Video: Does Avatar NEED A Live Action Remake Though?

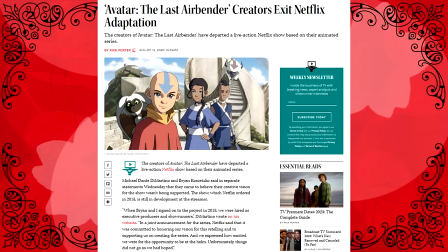The more news that seems to come out about the remake, the more people go,
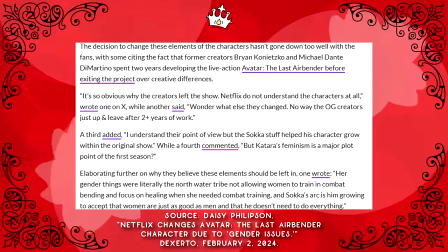wait, uh, is this gonna, like, suck? Actually, is this gonna suck?
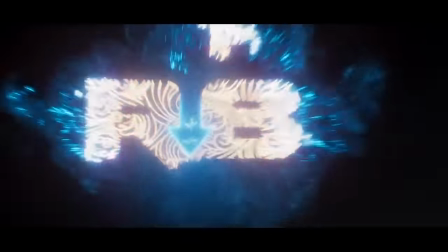Fans have apparently been clamoring for a live-action remake for years. Well, so Viacom and Nickelodeon keep fucking saying.
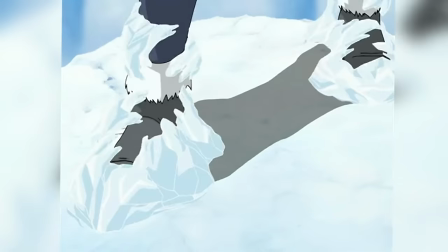And I'm sure there are pockets of the fanbase where that is true, but do average viewers really crave an escape from animation that badly?
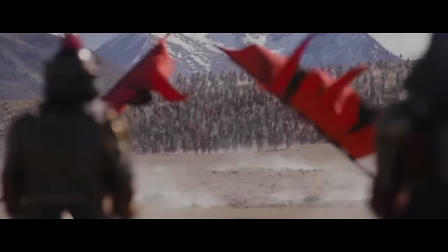Why do we keep doing this anyway? Why do we need live-action remakes of stories we already enjoyed?
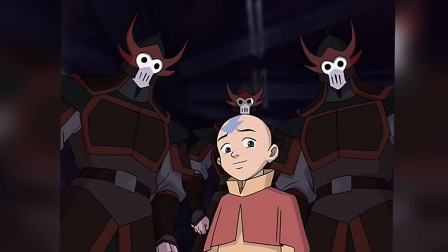Do they actually benefit from this adaptation? And moreover, why do we never ask the inverse?
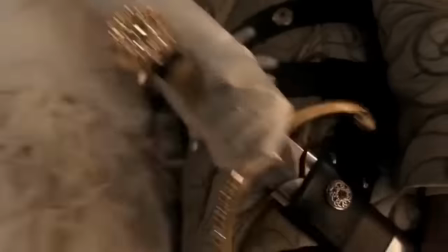Why don't we ever wonder what a piece of live-action media would look like animated?
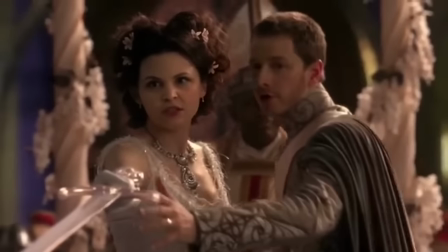Lord knows I was asking that once upon a time. Ooh, girl, animate that shit. I'll eat it up.
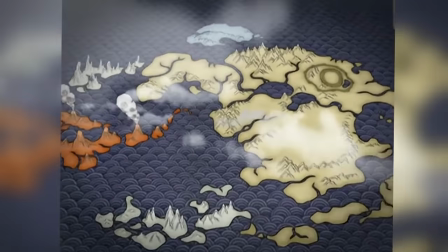Game of Thrones? Yes, please. And what does all of this say about how we view animation as a medium? Today, we're going to talk about all of those things, and why I personally am principally opposed to live-action remakes.
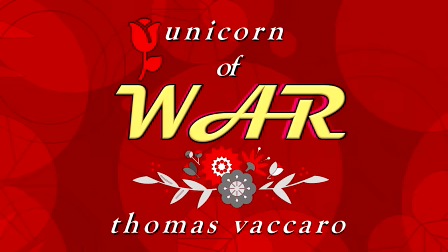Yes, even the new Avatar one. Anyhow, before we begin, ciao!
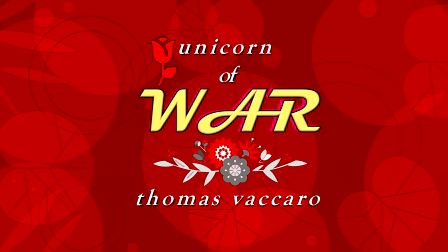Wow! My name is Thomas, aka the Unicorn of War, and I make video essays and reviews on whatever media I enjoy at the moment.
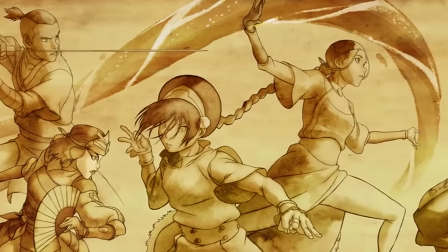From Avatar to Winx Club to Fairytale and the Tales series,
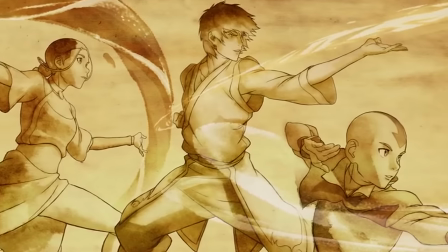I try to share my personal takes on why certain elements of media resonate with me and why others… don't.
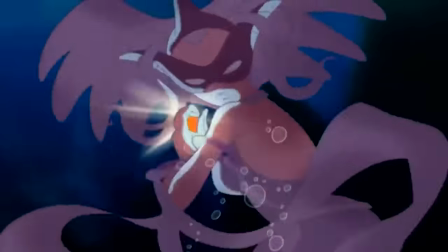If any of that sounds interesting to you, then be sure to subscribe and ring that bell for notifications of new videos and community tab posts,
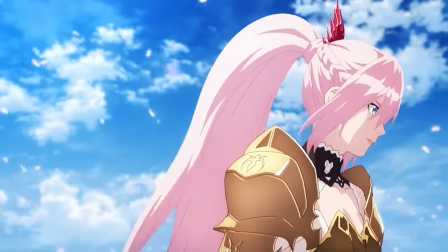because YouTube hates creators. You can also pledge your support for myself and the channel over on Patreon for extra awards,
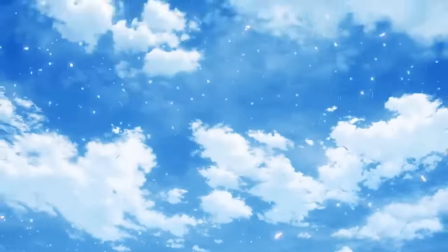including early access videos and video scripts, and exclusive content. Now without further ado, let the chaos commence.
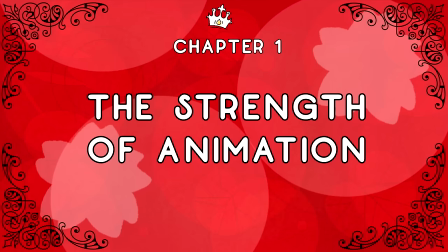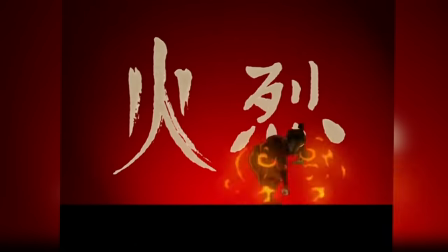It's undeniable that one of Avatar's greatest strengths was its animation.
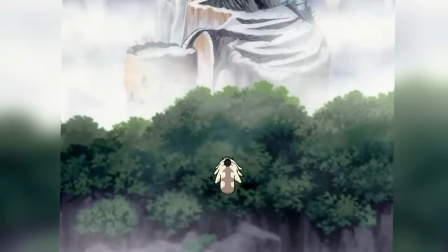As a medium, animation is able to create fantastical worlds that live-action just cannot recreate.
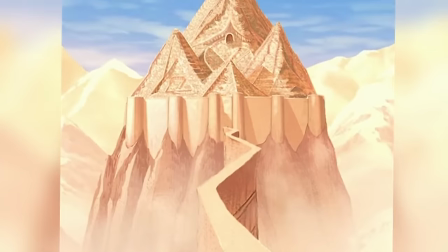From grand cities carved into arctic ice, to one standing atop a tall mountain, to the spooky, ethereal world of the spirits.
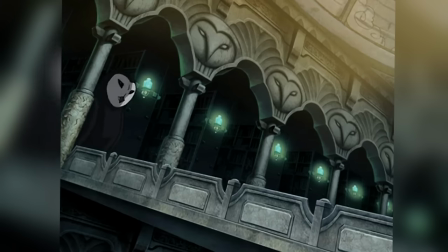Why did I say it like that? It allows complete creative freedom in what the team is able to dream up, limited only by the scope of their imagination.
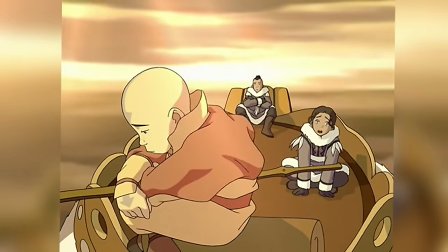Not to mention, there's a certain charm to the vibrant colors and simple character designs, a certain je ne sais quoi.
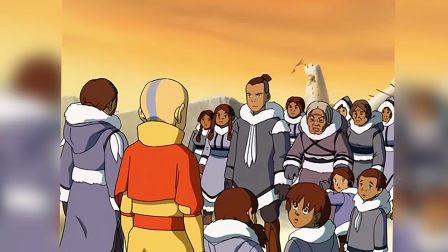It helps to make characters more easily readable and identifiable.
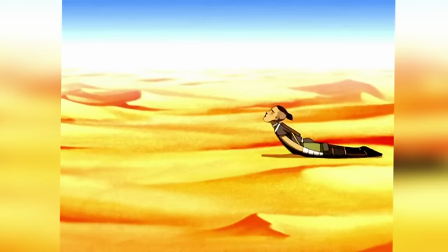And with animation, you can further exaggerate their expressions, whether for comedy or moments of heightened emotion.
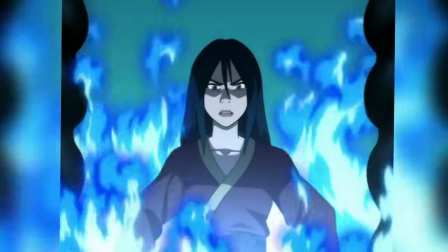You can have complete control over how the characters look, down to the most minute details,
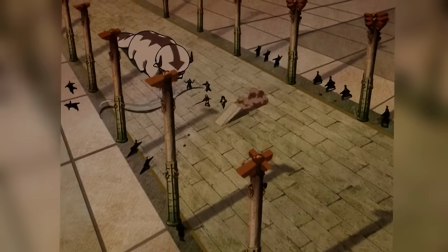how they move, and how they interact with their world. And even how the world interacts with them.
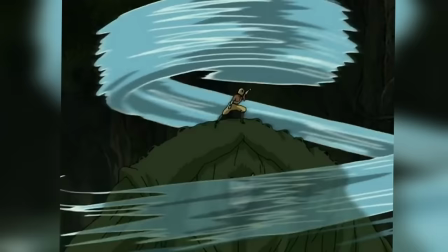And girl, do not get me started on the combat in this show.
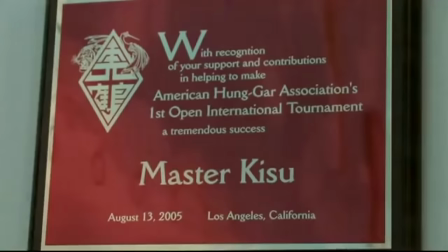Avatar's magic system of elemental bending is rooted in real-world martial arts, with each element taking inspiration from a different school.
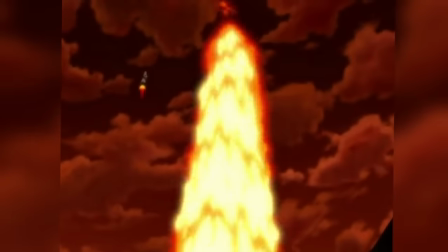Because of the animation, characters are able to take these styles rooted in realism and apply them in
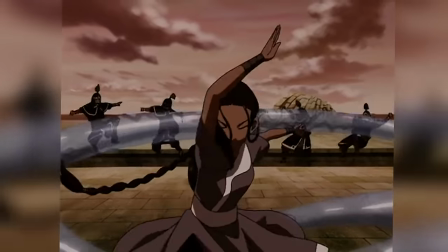fantastical ways that just would not look nearly as spectacular in live action.
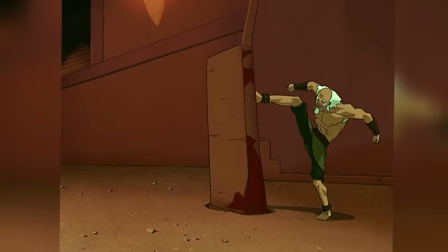I mean, just look at Katara and Aang's fight against the sea serpent, or all the times characters ride along waves of earth or water or fire.
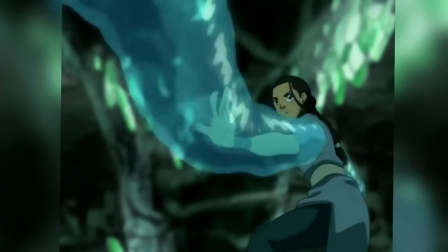These would be nightmares to pull off in live action, let alone make them look good, but animation makes them relatively simple to pull off.
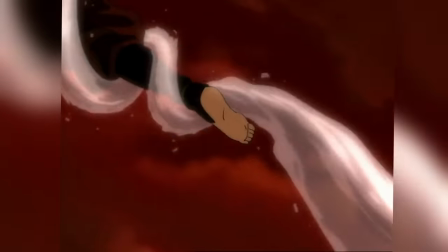Note, I said simple. Not easy. This shit takes skill.
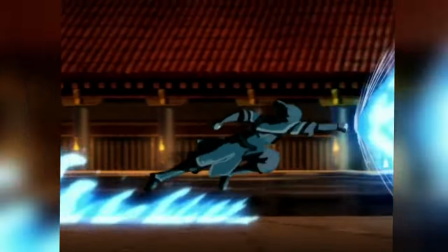So much of what makes Avatar great specifically comes from the fact that it is an animated series.
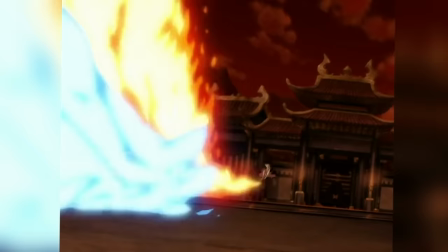As is often said, the medium is the message.
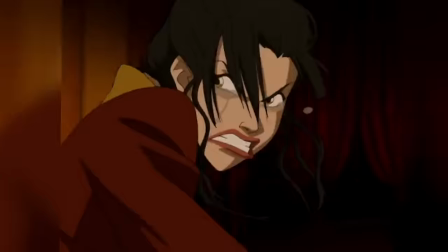To remove that animated aspect would be to remove one of the pillars of what makes Avatar what it is.
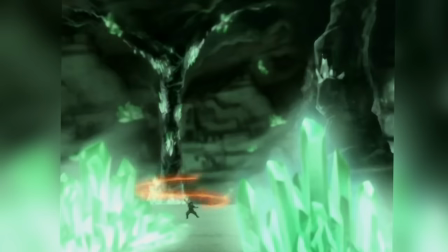You're just never going to get something as expressive, breathtaking, handcrafted, nor captivating in live action.
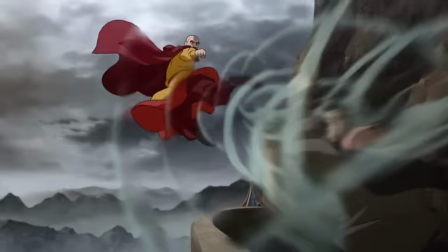Legend of Korra continues this, especially in its fight choreography.